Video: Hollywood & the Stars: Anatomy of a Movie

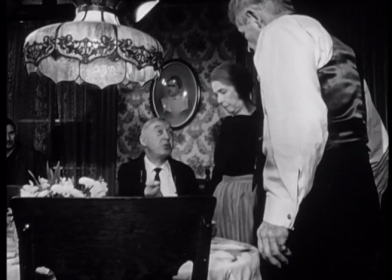489s
The story of the Cardinal begins in this house,
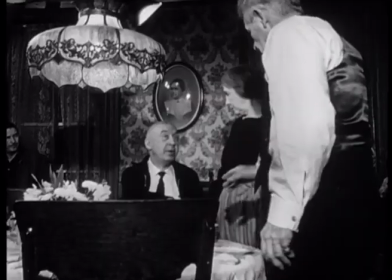493s
carefully furnished to reflect the taste of an average Irish family in the Boston of 1917.
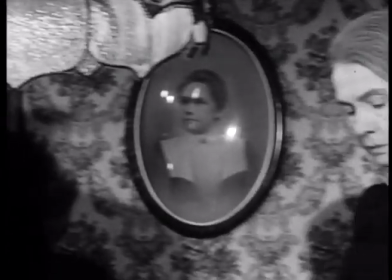500s
For the part of Tryon's mother, Preminger calls Dorothy Gish out of semi-retirement.
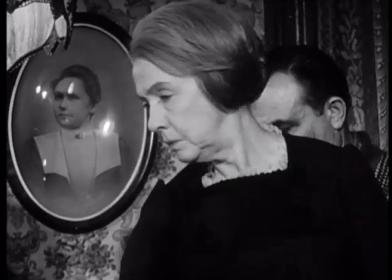506s
Her last movie role, 17 years before, was also for Otto Preminger.
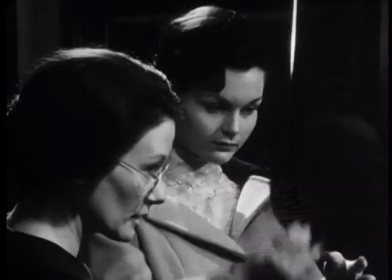512s
Clever casting is a Preminger trademark. He has the ability to detect unrealized qualities in his actors.
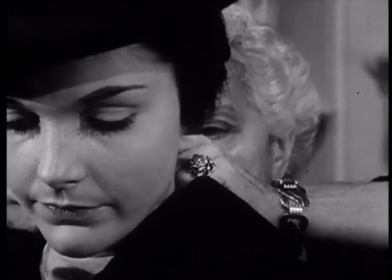521s
When I cast Carol Lindley in the role of Mona, Fermoyle's young sister, I made her change her blonde hair into black.
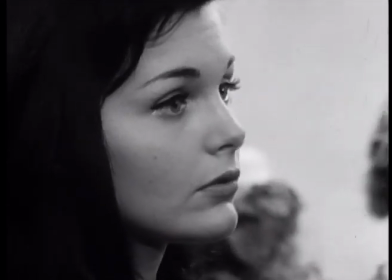530s
The combination of dark hair, fair complexion and blue eyes gave her a distinct Irish appearance.
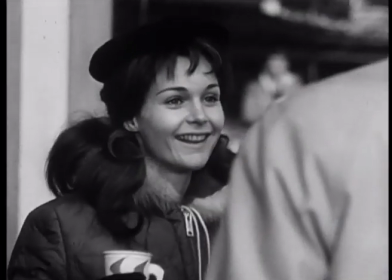538s
She also played her own daughter in the picture as a redhead.
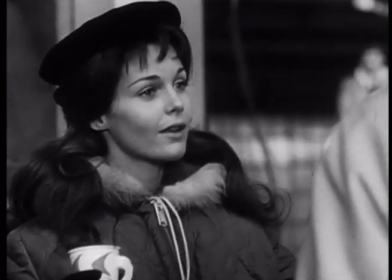541s
Besides revealing her beauty in a fresh and striking way, I think the hair changes helped Carol in achieving her characterizations.
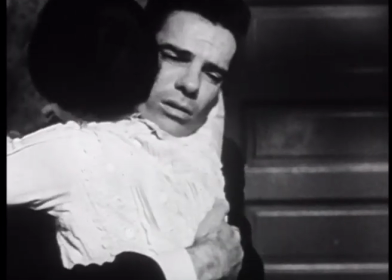551s
In the picture, Carol Lindley plays Tryon's sensitive young sister, a demanding and highly emotional role.
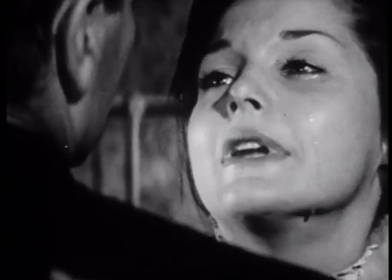558s
As the tragic Mona, she is torn between loyalty to her Catholic family and her love for a Jewish boy.
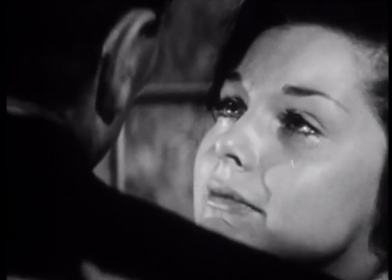566s I want to marry him. Has he asked you? Yes.
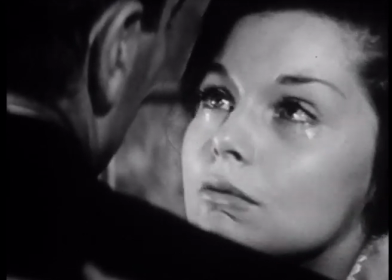572s I asked him to wait. He won't wait forever. The difference in faith, it doesn't matter.
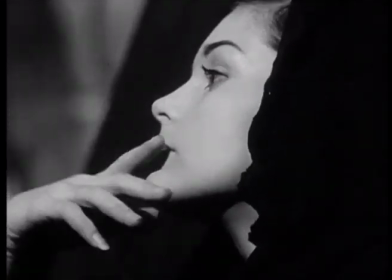581s
It's easier to make a part believable to yourself when you play the scenes in a real home or a real church.
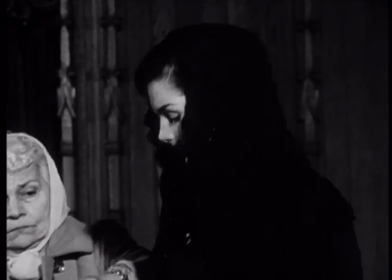588s
There is an atmosphere of authenticity.
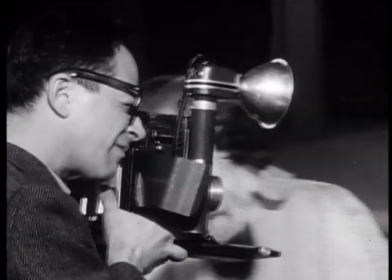591s
But sometimes the hardest thing to do is to find a quiet moment to get into the mood of the scene.
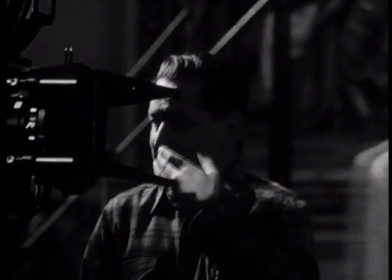597s
Everyone rushes around trying to get ready all at once, and, well, this is especially true of a location which is available only part of the time.
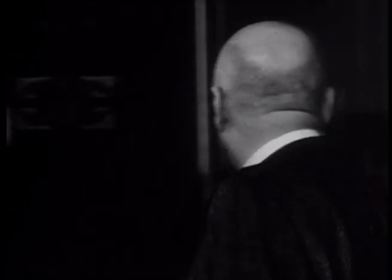605s
Otto would insist that I concentrate, no matter what, that I think of my part and nothing else.
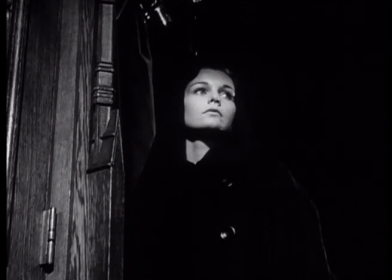613s
This, perhaps, is the most important thing that I learned to do on the picture.
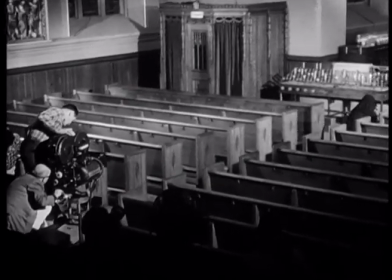617s
On her brother again, this time in his professional capacity as priest.
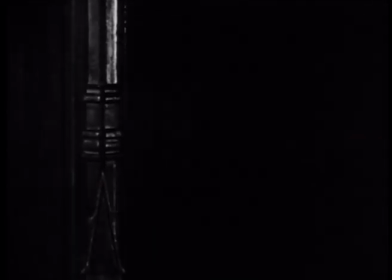624s
Her confession in this pivotal scene will force him to confront the full and faithful
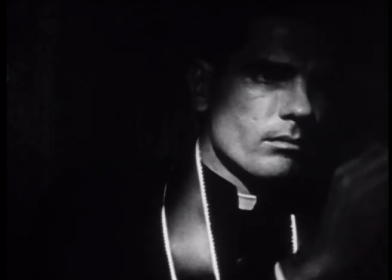630s
responsibility of his belief and his office.
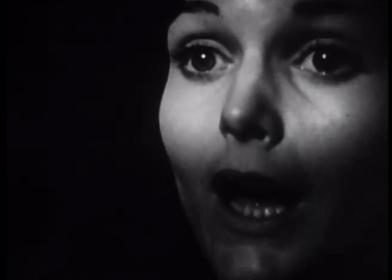634s Benny says let's leave all religion out of it and get married by a judge.
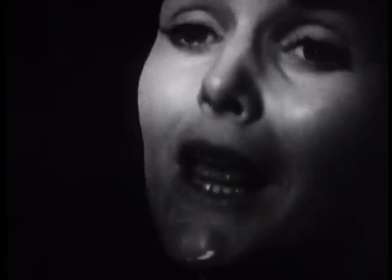639s That wouldn't be a marriage. You'd be living in mortal sin. What else can I do? Why do you think I came here, Steve?
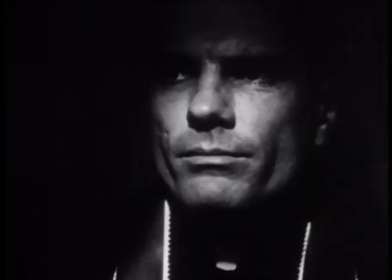646s I want you to tell me what to do. Hard as it may be, you must give him up.
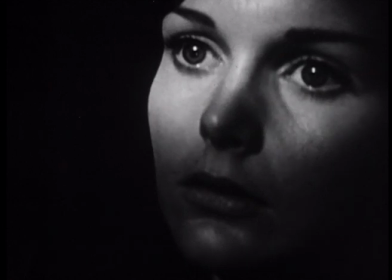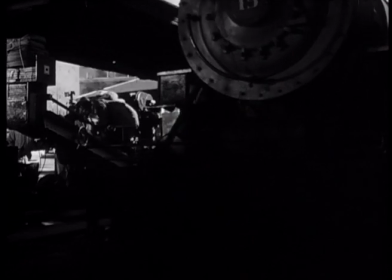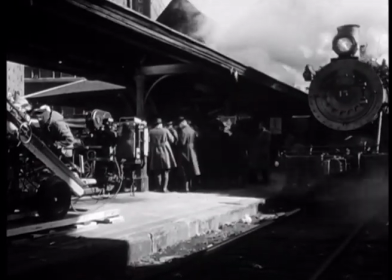663s
In Boston, on-location realism is carried to an uncomfortable extreme.
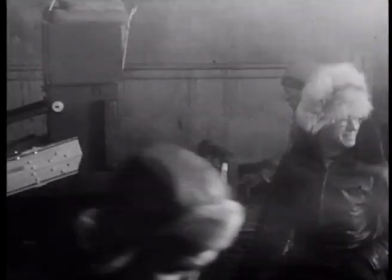668s
During the worst cold spell in the city's history,
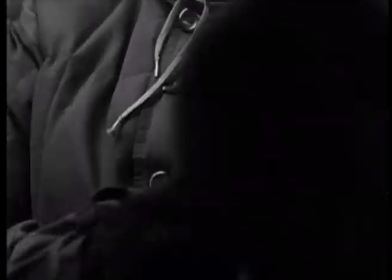671s
exterior scenes have to be filmed, despite frozen fingers and cameras which refuse to roll.
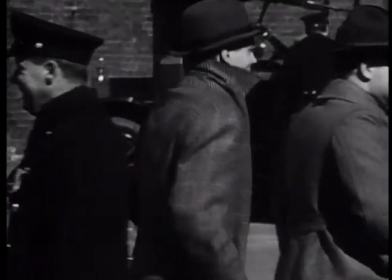679s
One consolation, the steaming breath of the actors gives a gratifying touch of reality.
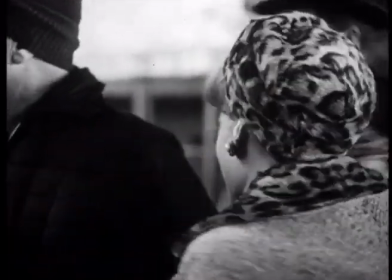685s
To help sustain the director, there is a kiss from actress Romy Schneider, who chose this particular day to arrive from Europe.
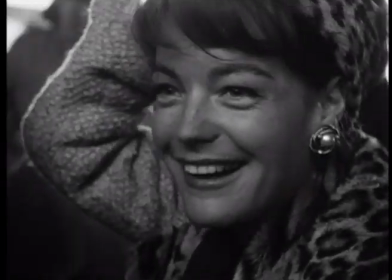694s
I was born in a cold country, where it can be cold in December, February, March.
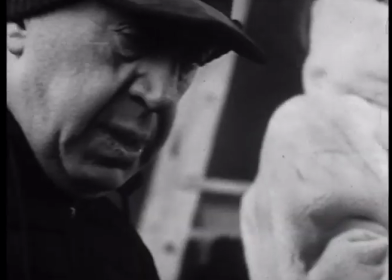699s
After 10 minutes, I asked myself how the actors can speak, because you couldn't move anymore.
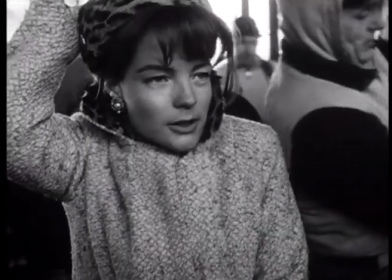704s
The face, everything was blue. I never had so cold in my life.
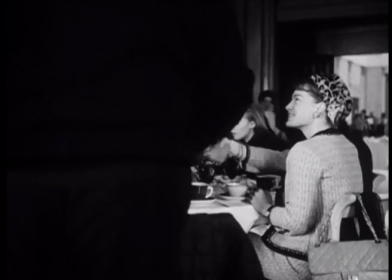710s
Romy's part in The Cardinal is vitally important to her career.
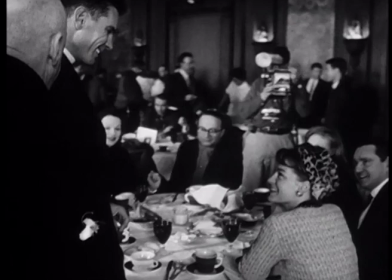713s
A popular star in Europe, this is her first appearance in an American film.
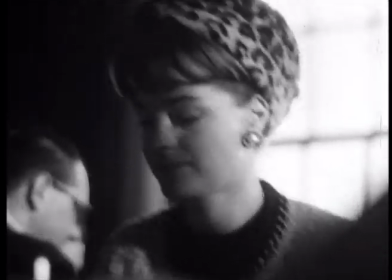719s
She has come all this way just to meet her fellow actors and to discuss a role with Preminger.
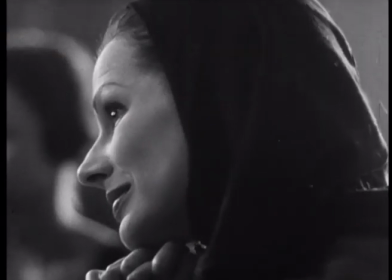727s
During this visit, she will also plan her wardrobe with Mrs. Preminger, who is costume coordinator on the production.